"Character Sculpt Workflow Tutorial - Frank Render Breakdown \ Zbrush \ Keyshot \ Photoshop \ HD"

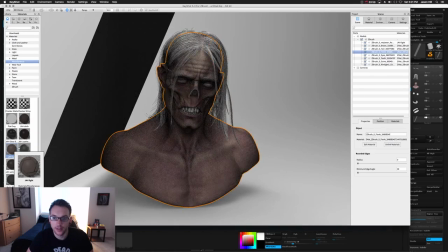(3:59)
So here I'm starting with my first light, it's going to be an area light and I'm using a card kind of like emulate this bounce light and this will be my
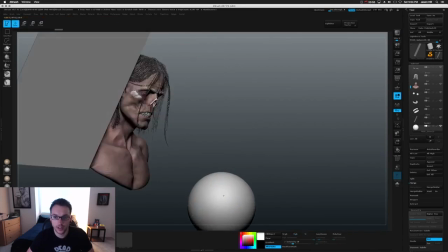(4:08)
my rim so the first idea to touch on here is i'm not just using an hdri image and that's it i'm using
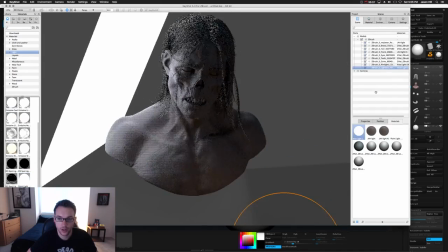(4:17)
one of the images that comes with it too i think it's a dark garage but it's very very
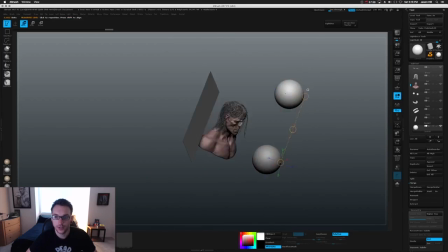(4:21)
dark um i'm i lower the brightness on the hdri environment probe
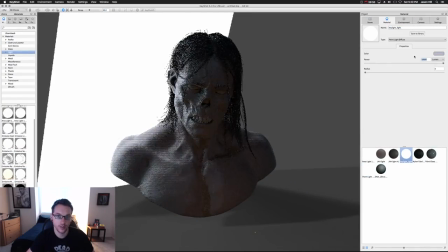(4:26)
just be just to fill in the dark shadows because i'm gonna light this with objects and then assign the light materials in key
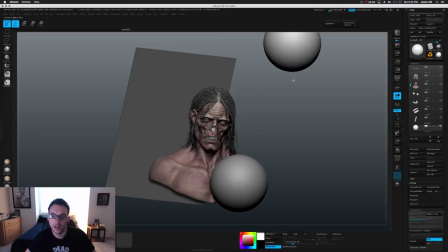(4:35)
shot this way it looks much more cinematic and i can control it more i know that i want a noir monster feel i'm not exactly
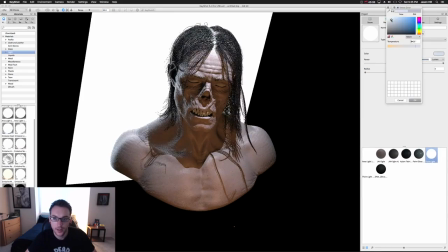(4:44)
sure you know at this point what i'm going to do but i know you know that means
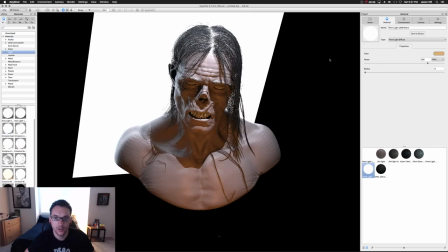(4:48)
hiding a lot of stuff in the shadows stark contrast that
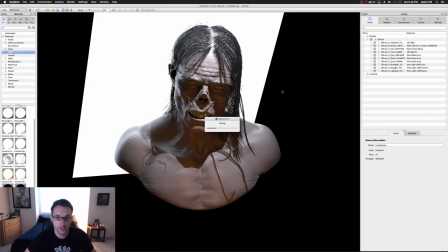(4:53)
harshness and i also know at this stage that i want two pretty saturated
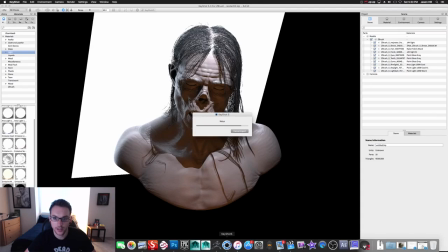(4:58)
colors uh in this case it's going to be a blue and an orange uh
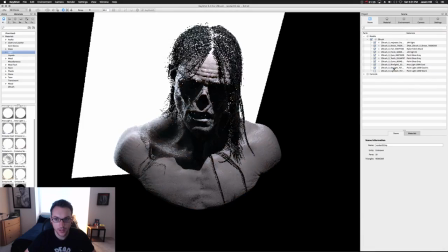(5:03)
my thinking was the key light above him would be like a chandelier
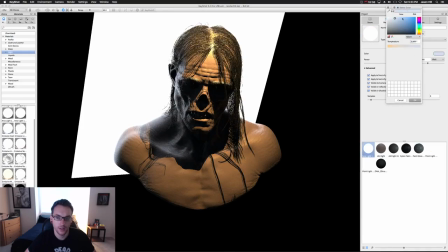(5:08)
um and then the rim would be like from the moon outside of
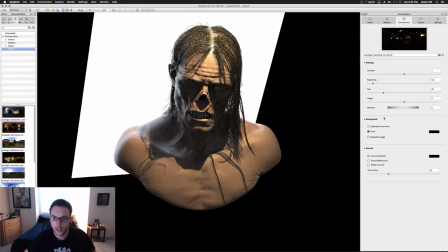(5:12)
a window anyways that's what's going on in my head um so i'm going to be trying to here i'm just experimenting with the colors uh and
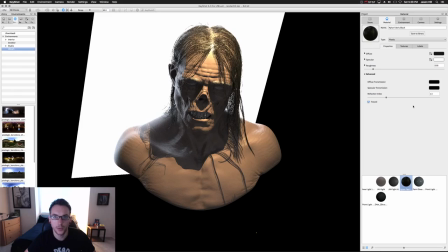(5:20)
the lumen values of the lights and the position and i'm to keep tweaking this obviously back and forth so i'm happy with it um so this is
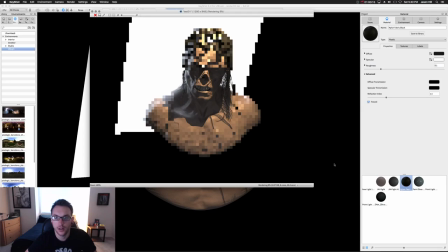(5:29)
you know experimentation i don't have i don't even have a reference i just know generally what i want
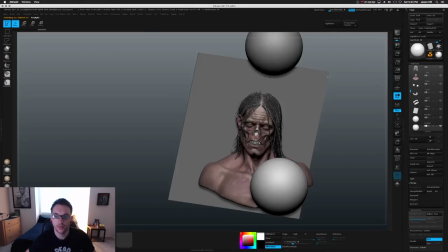(5:36)
and the goal here is right now i'm setting up what you would kind of call a beauty shot i mean
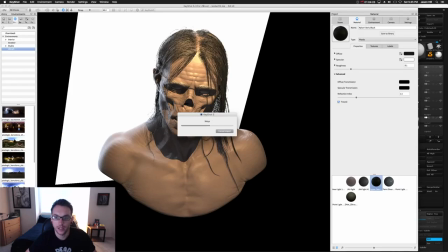(5:41)
the one with the most information in it um that i'll then do work in photoshop but the end goal will be to render out
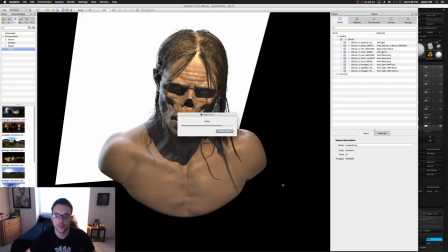(5:51)
passes in different setups so that I have more control in Photoshop to make my
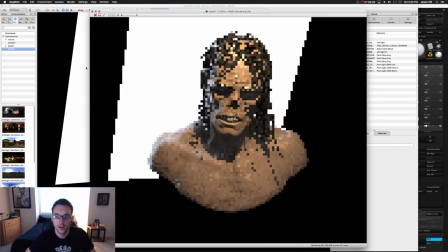(5:56)
final image and when you're doing renders like this it's
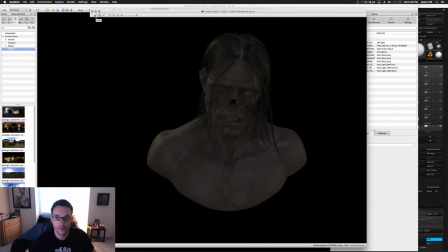(6:01)
important to lower the quality but enough like so that you can see whatever is important to you the color
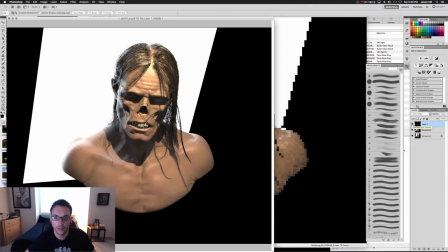(6:07)
of the lights any kind of weird shadows or clipping or you know like what's going on but to cut down on time the final render
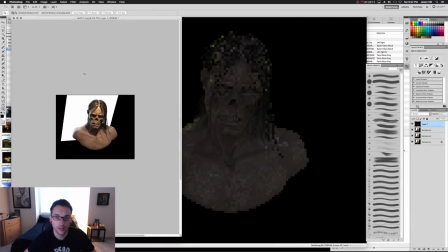(6:15)
for the beauty of this was like so long because I used the skin shader with translucency you know in zbrush and with all these lights and the size
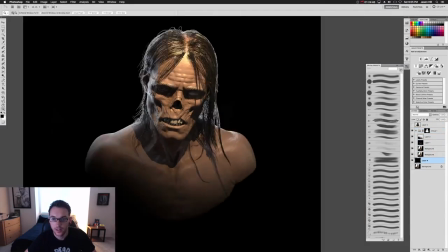(6:24)
that I rendered it at it took like eight or ten hours so I had to do it overnight so um when you're doing these tests make sure to
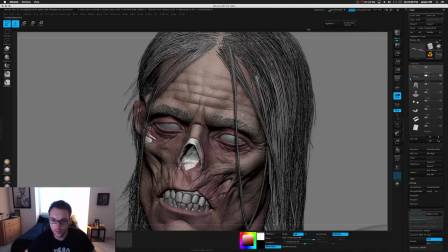(6:31)
lower that so you can just do more iteration quickly I'm just touching up and making the eyebrows more asymmetrical a little bit more chaotic because
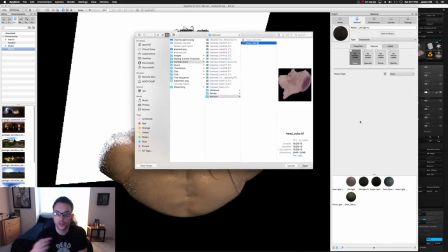(6:38)
I noticed in the render looks too orderly and you see how you can just go back and forth like that once the connection is made it's awesome because
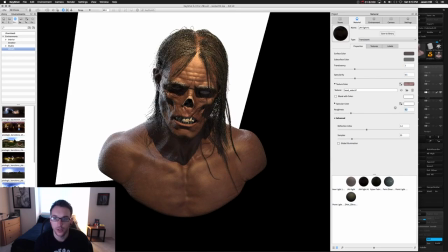(6:45)
if you notice something at any point you can just move a little hair here add a little thing here so it's pretty cool so now
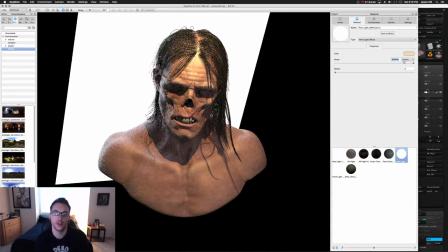(6:53)
I'm starting the skin shader I transferred the poly paint that I made in zbrush as a texture like a tiff texture and imported it so you can see the the painting that I did in zbrush now brought over and experimenting with the colors in retrospect I actually think I would have reversed the
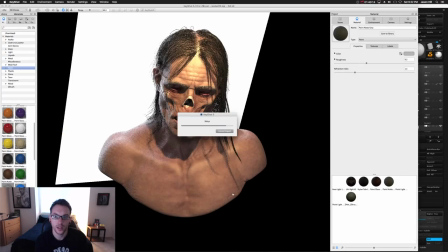(7:10)
lights because the key light is warm and in my mind I was thinking fire what it did was bring warmth to the skin
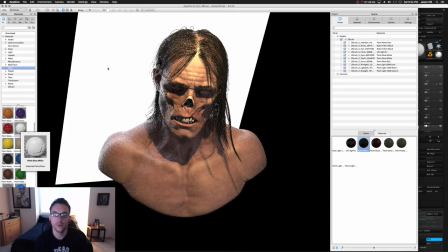(7:18)
and made him feel more alive you know less gray and dead so I would have made the key light actually blue like moon like he was outside and maybe the
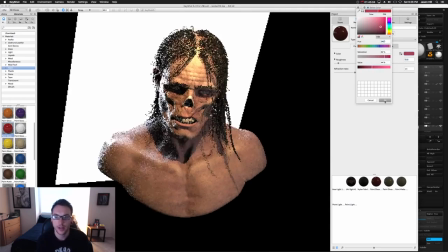(7:25)
rim light is like fire uh color but anyways next time so at the end of it is when I had that I that bright idea
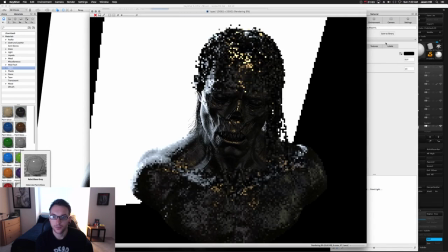(7:32)
but I still am happy with how it came out um so here's an example of a pass I was talking about this is like this black oil kind
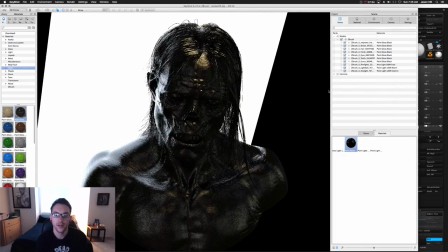(7:41)
of pass so that I get the reflections and specularity that I can put in Photoshop as a screen layer.
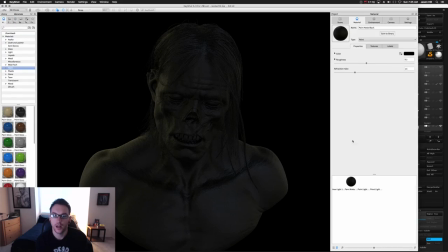(7:47)
This is the same deal but less shiny so that I have all these options in Photoshop to mix and match how I want.
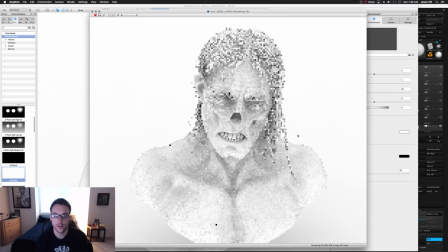(7:56)
A lot faster, a lot more iterative in Photoshop to get more specific.